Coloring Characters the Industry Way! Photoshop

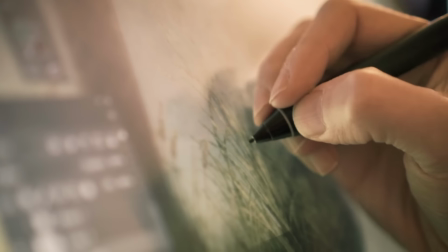[0:00]
Today on BAM, we're going to show you how a real industry artist colors characters for animation.
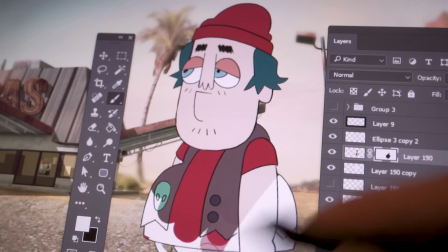[0:06]
We'll show you tips and tricks to help you design palettes, color line art, and add special lighting.
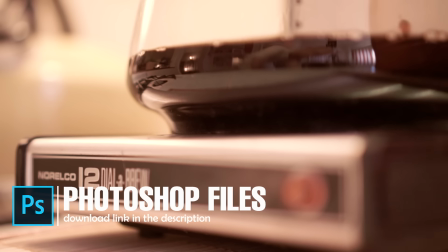[0:10]
And all the PSD files from this video will be available for you guys to download in the description below.
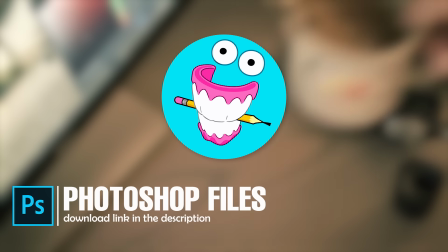[0:18]
BAM Animation.
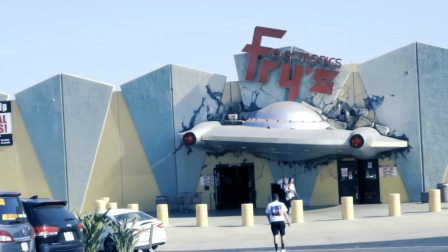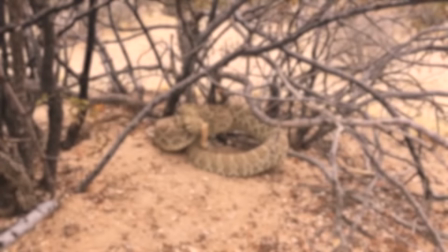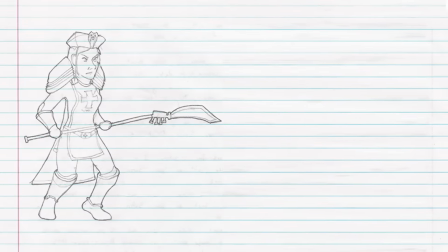[0:33]
Hey, if you're new to BAM, it goes like this. You guys submit art, and we's guys redraw the art, as if it was like a real animated show. Yo, what about this one? It looks kind of like a wing, or some sort of alien rock, maybe. Looks like an earth rock to me, man. Anyways, let's look at today's art.
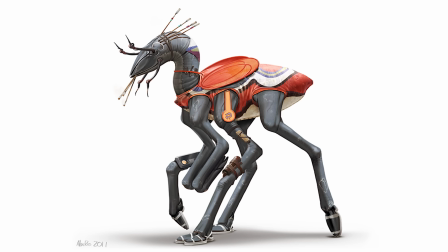[0:52]
Oh, awesome. Cool. Yeah. Dude, we gotta have an alien for this one. Absolutely.
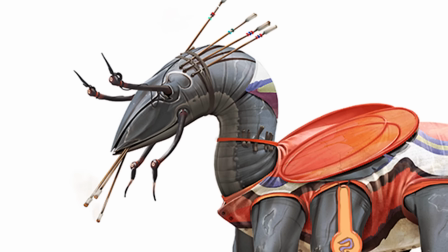[0:57]
This is like better than most of us can draw. We're just television animators. Let's just take some of these elements and make it into like a cartoon.
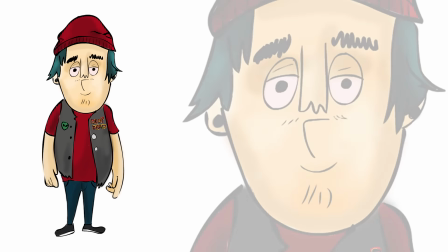[1:02]
I love this guy because he feels so familiar. Yeah, I definitely have bought like a Red Bull from him at a gas station.
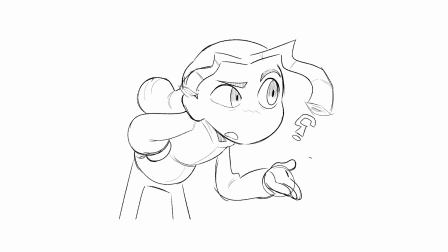[1:08]
She's cool. She should be our main character. Yeah, she seems witty and smart.
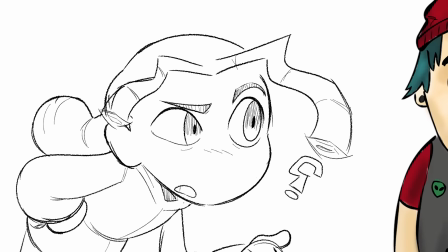[1:13]
This is a great lineup to start with. Yeah. But you know what? We can't get started until we get our scene in place.
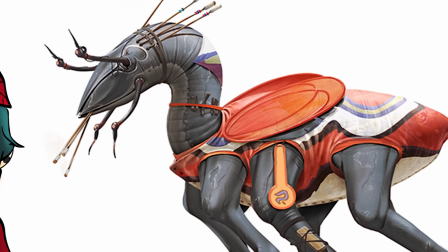[1:19]
So let's build a world for these guys.
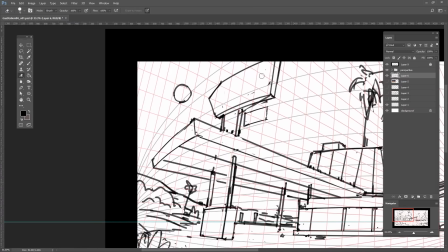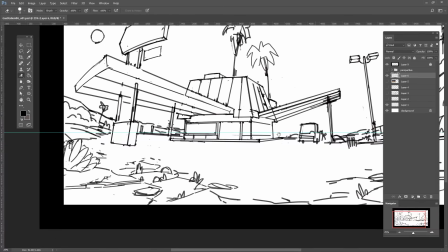[1:27]
I'm imagining this thing takes place at like an old abandoned gas station. You know, like on the highway, those old creepy truck stops?
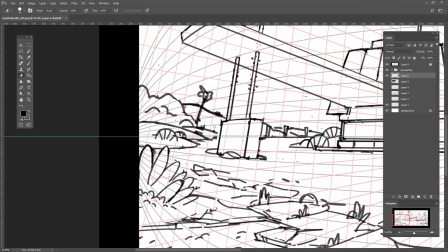[1:33]
That's like the best place for a UFO to crash. Yeah, and I'm gonna make it out of real textures from photographs.
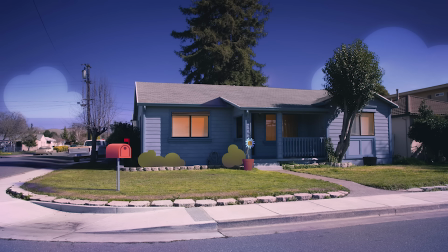[1:39]
This will kind of give it that gumball look. Oh, it's gonna make the cartoon characters stand out from the photographs.
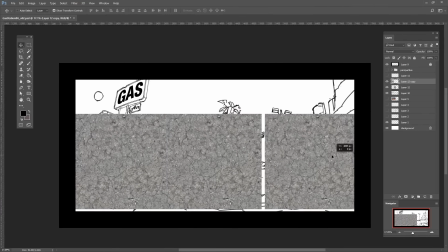[1:44]
To do this, I drew a normal background, but then I filled it in with a bunch of pictures and textures that I found online, like this metal here, pavement, these rocks.
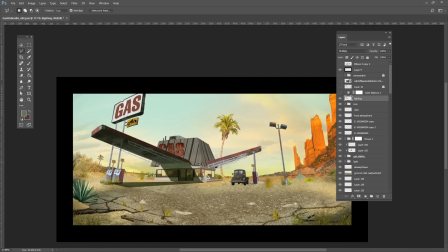[1:54]
Now I can just paint over it and add shadows, and I'll just adjust the colors until it looks nice. It actually looks really great.
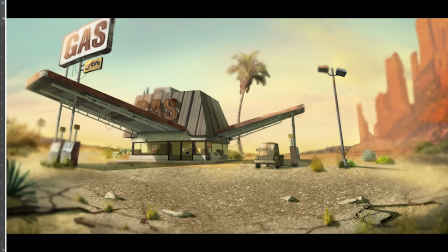[2:00]
The lighting helps it look real. Yeah, and as a bonus, we can easily turn this into a night scene by adding a blue multiply layer.
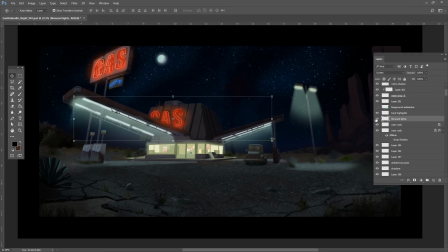[2:07]
Add some stars, adjust the lighting, and boom, two backgrounds.
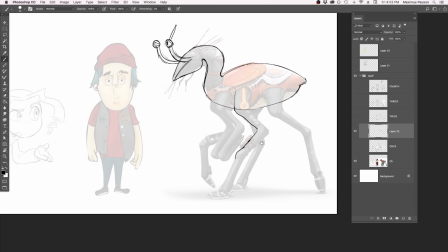[2:12]
When you're designing a character, to really hone your design, you should draw your character three times. Push the design further every time you draw it.
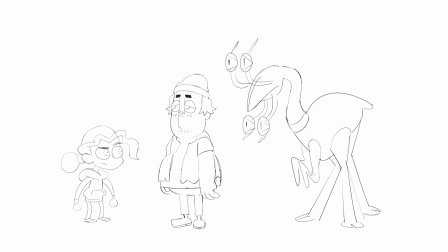[2:20]
Once, twice, thrice. Maybe four times.
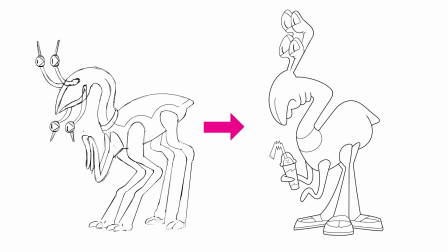[2:25]
Dude, there's a big difference between your first and last attempts. A lot of beginner artists just go with their first design.
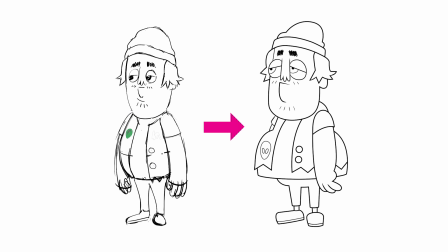[2:30]
But drawing your character a few times helps you streamline it down to something that reads much better.
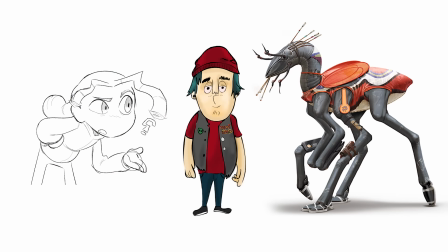[2:35]
Yeah, dude. Looks awesome on the background. Yeah, you know, we translated all these very different pieces into something that fits together in the same style.
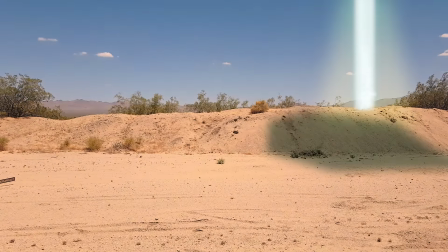[2:45]
Yeah, that's really cool. We got our line art. We're ready to start coloring. Whoa! Dude, aliens probably use this as some kind of rock, dude. Brett? Just a moment. My scanner has detected some uncolored artwork in this quadrant.
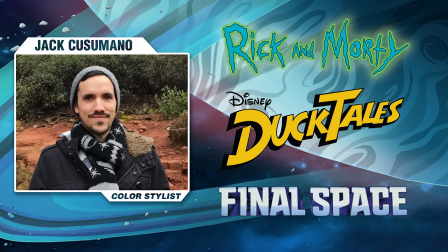[3:03]
Jack Cusumano, right? No. My name is CMYK from the planet Chromium. I've only taken the form of your friend, Jack, to make you more comfortable. So you're not Jack? No. My real form looks like this. It's okay, man. I come in peace. I'm here to help you color these characters. When I beamed you up, I got this uncolored document. Wait, how are you uploading that file? Like, is my phone compatible? Yeah, man, it's like Independence Day.
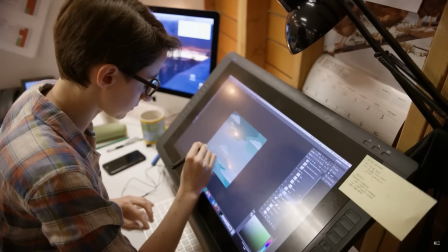[3:35]
It just works. So, in the industry, the person that colors the line art is called a color stylist, and it's one of the lesser known and more misunderstood positions in animation.
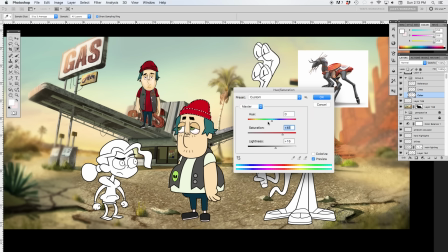[3:44]
That's why I'm here to give you a crash course in the basics, based on my experience with animation studios.
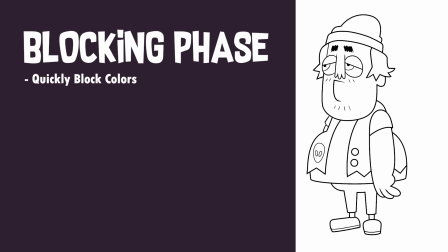[3:49]
First is the blocking phase. I want to quickly lay down some colors so I can adjust them later.
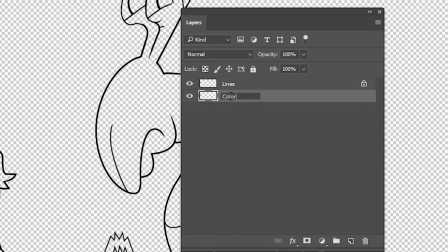[3:53]
Let's make a color layer underneath the line art, so that way we don't mess up our lines when we go to paint.
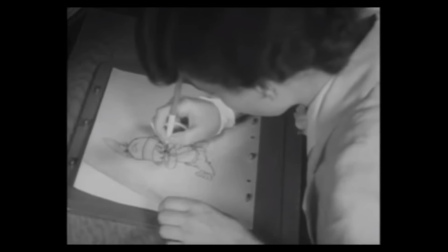[3:58]
This emulates how they would have worked on animation cells back in the 40s. Back then, ink and paint was considered like a low-paying job for women only.
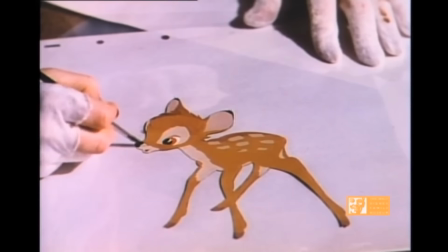[4:05]
They worked in non-air-conditioned rooms, painting on the backside of animation cells.
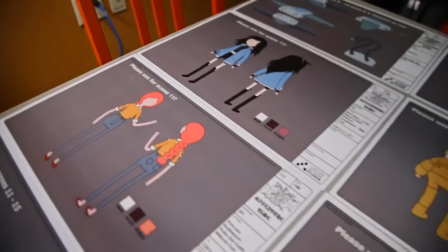[4:09]
They had to wear white gloves and they couldn't let their hands touch the cells. Nowadays, it's a more complex position, and a color stylist has many more responsibilities.
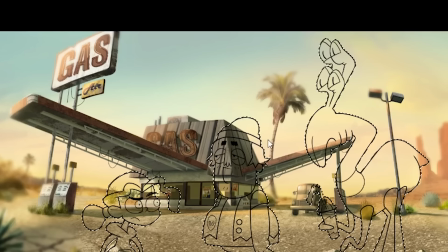[4:17]
Select the line art layer and magic wand the outside of the characters. By unchecking the sample all layers box, the wand will only read the line art.
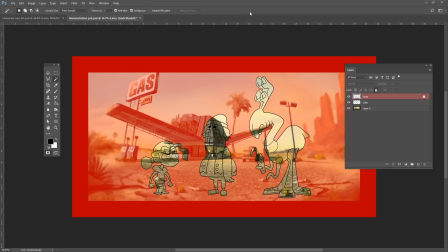[4:25]
We're actually selecting the outside of the characters, so let's press Ctrl-Shift-I to invert the selection.
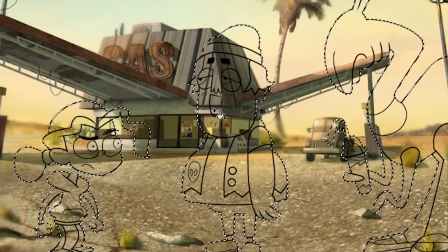[4:30]
Choose a color here and paint bucket fill G with white. Now we're ready to start coloring.
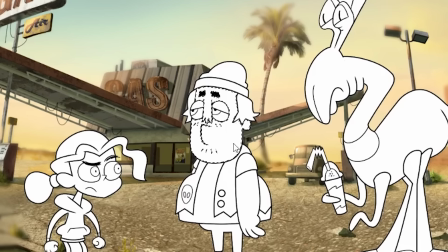[4:35]
Let's turn back on sample all layers, magic wand the skin, and fill our first color. Actually, stop.
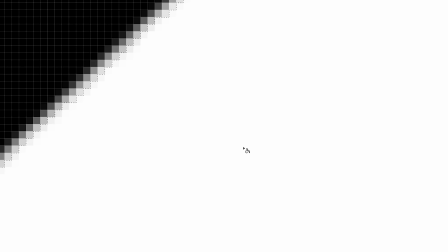[4:41]
There's a Photoshop problem here. If I tried to fill the selection, the paint would have some issues with the soft raster aliasing around the line art.
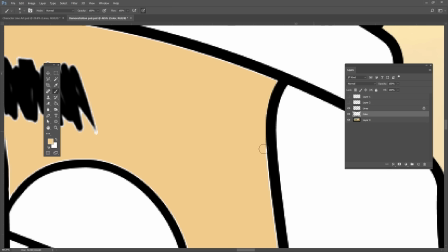[4:48]
It's going to make this white halo effect. I could hand paint this to fix it, but this takes a long time.
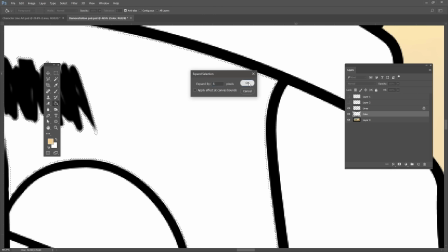[4:53]
Let's instead expand the selection by 2 pixels. This will place the marching ants inside the line,
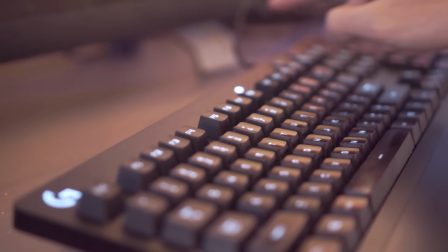[4:59]
and the color will fill seamlessly. I recommend hotkeying expand selection to something easy like F5, and then just smash that button right before the fill.
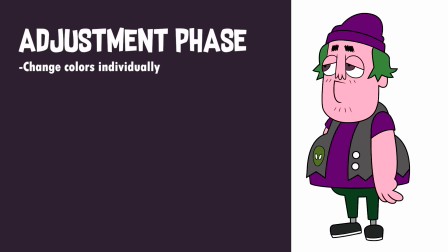[5:10]
From this base, I can adjust these colors individually to anything I want. Yeah, in digital art, you're never tied down to anything you place.
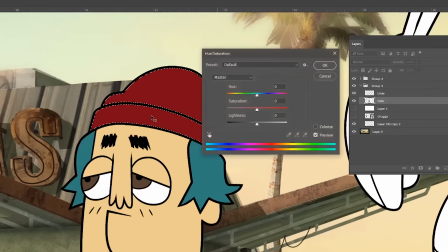[5:17]
Just select your color, hit Control U, and then you can play with these hue sliders. Yeah, I got this.
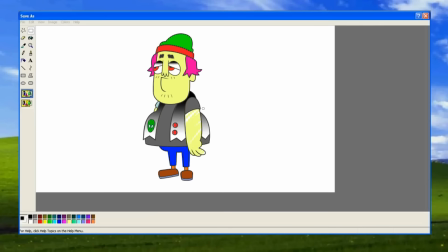[5:22]
All right, so here's mine. What do you think? Well, you definitely block filled, but there's more to it than that.
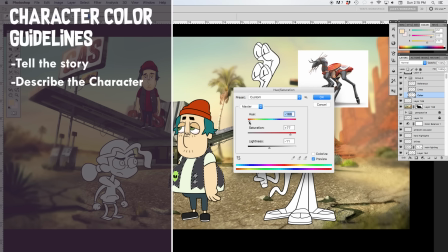[5:27]
The color should help tell the story, describe something about the character, and stand out from the background and the other characters in a scene. Nowadays, shows can have upwards of 300 assets per episode, with multiple palettes and special lighting versions, so it all adds up quick.
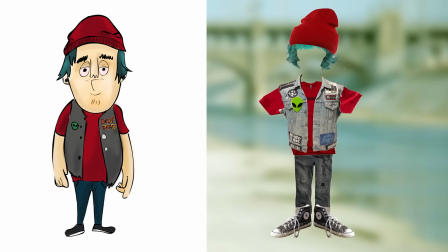[5:41]
So, how did you decide what to change about him? This guy's cool. He feels very 90s grungy, so I want to keep that feeling, but overall, he's really lacking in contrast.
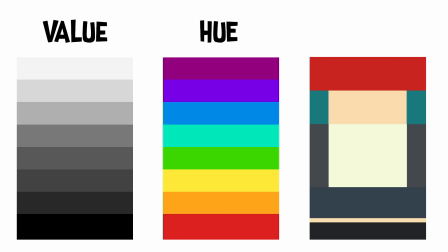[5:50]
You want contrast in value and hue to break up your character. So I'm going to change his shirt.
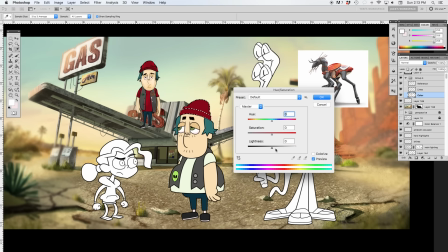[5:56]
I chose an off-white up here, instead of the red. Yeah, I really like that because it's not too clean.
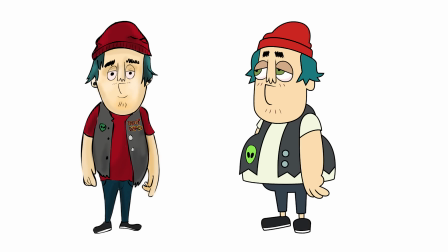[6:02]
Which describes his character. I don't think he's washed this shirt in a while. Moving on to the alien, I can use the same steps.
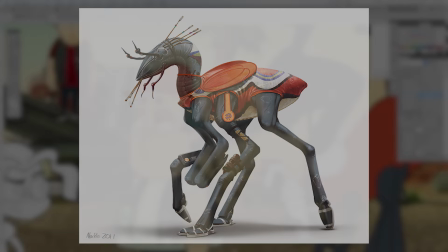[6:08]
I actually like these original colors a lot because they feel very unexpected, but we do run into a problem with these big flat areas of gray.
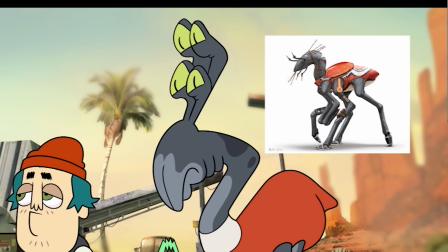[6:15]
I'll add some more color details to break up these areas and create more interest. Oh, that's nice. He's got some cool spots.
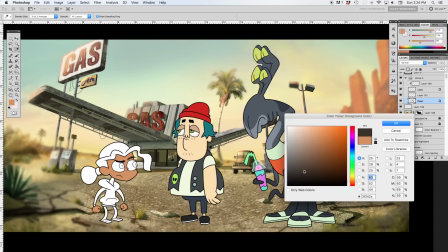[6:20]
With this girl, we don't have any colors to reference, so I'll just choose a palette that feels like it fits in the world, but stands out from the other characters.
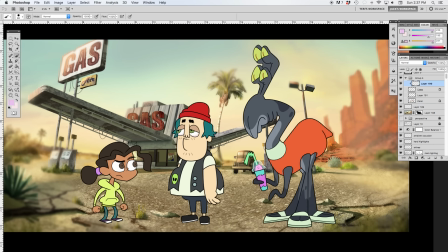[6:27]
We don't know much about her, but if she's hanging out with these dudes in the desert, she can probably fend for herself.
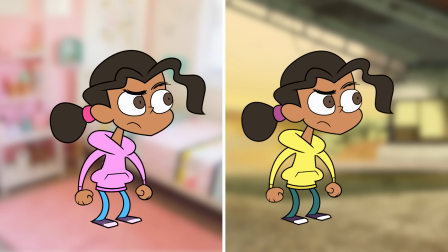[6:32]
So let's avoid stereotypical girly colors like bubblegum pink and stuff.
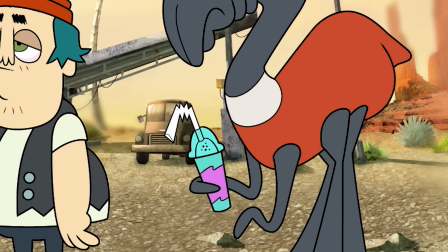[6:36]
And then this vaporwave slushy thing. I painted a new blue layer, lowered the opacity, and now we can have this kind of transparent glass effect.
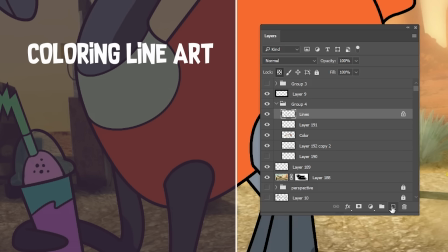[6:44]
And lastly, let's color some of the line art by making a clipping mask layer above our line art layer.
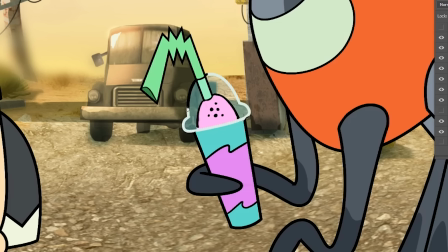[6:49]
Hold Alt and click. And then when I paint on this layer, it will only affect the lines. So I made the glass shiny, his facial hair brown, and give our alien red eyes.
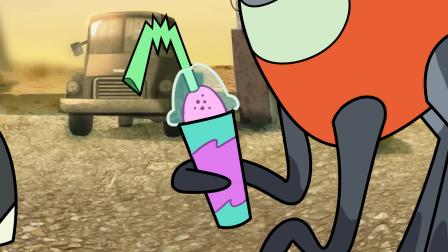[6:57]
Coloring the line art is a good way to soften up some of this inner detail. Yeah, I like that.
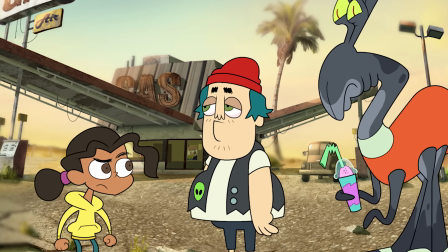[7:02]
Nice and vibrant. Thanks. They stand off from the background, but still feel like they're at this gas station. So, what about the night scene?
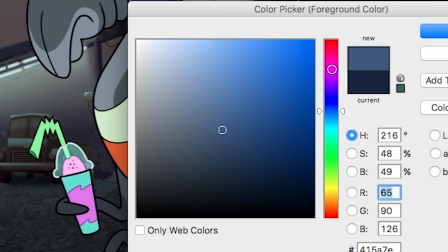[7:09]
Well, let's make a night palette. I'll place some blue on top of the characters and make it a clipping mask, and set it to multiply.
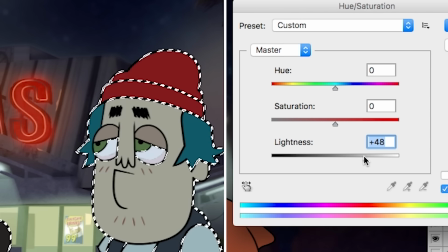[7:14]
But I'll brighten up just the eyes to add more contrast in the face. Let's get a good rim light from these neon lights.
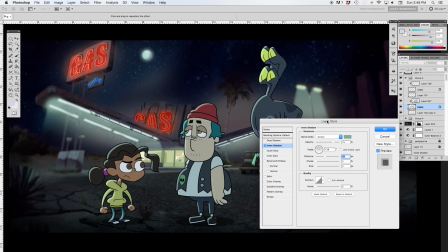[7:21]
The built-in tools to add rim lighting are pretty much trash. Oh god, Larry Styles.
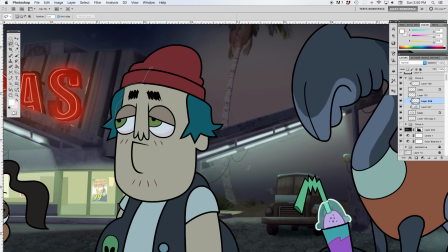[7:25]
Instead, let's hand paint our lighting by adding a new clipping mask layer and blocking in some rim lighting.
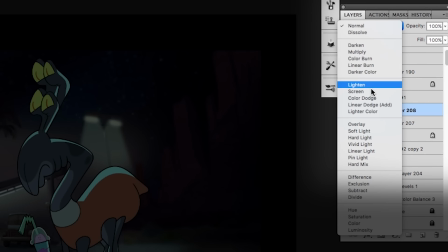[7:30]
I chose this tealish green color and set the blending mode to screen. The gas station lights are here.
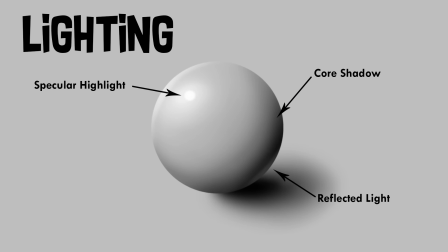[7:36]
Let's keep our lighting consistent with that direction. Yeah, it's important to add realistic lighting. So let's see before, and now after.
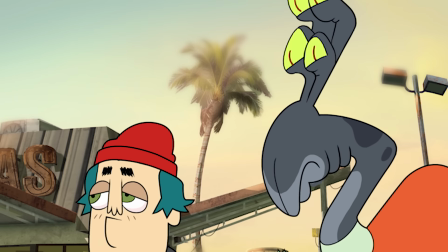[7:45]
Wow, love that rim light. And thank you for teaching us the basics about how to be a color stylist. No problem,
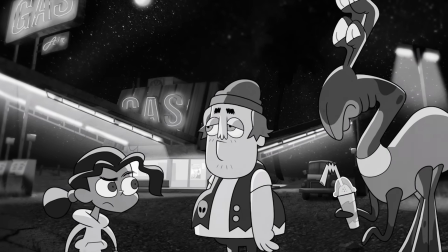[7:51]
but you should know that color stylists are currently the lowest paid design position in animation, despite the growing complexity of the role.
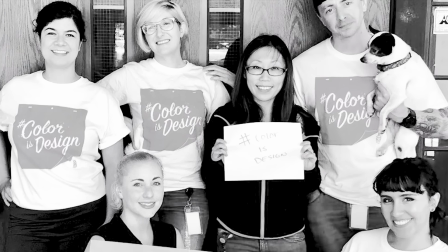[7:57]
If you guys want to support them, we've linked a petition below. Color stylists deserve equal pay.
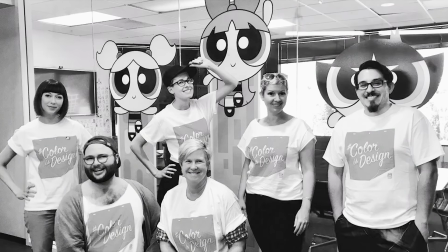[8:02]
Yeah, I totally agree, they do. Hold up. You're like an alien.
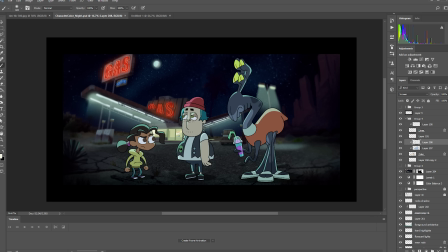[8:08]
Why do you color line art? And I don't think they sell Photoshop for quantum computers. Did you pirate that? Oh, Brent, don't think about that. Take this, take it back to your friend, and repeat after me.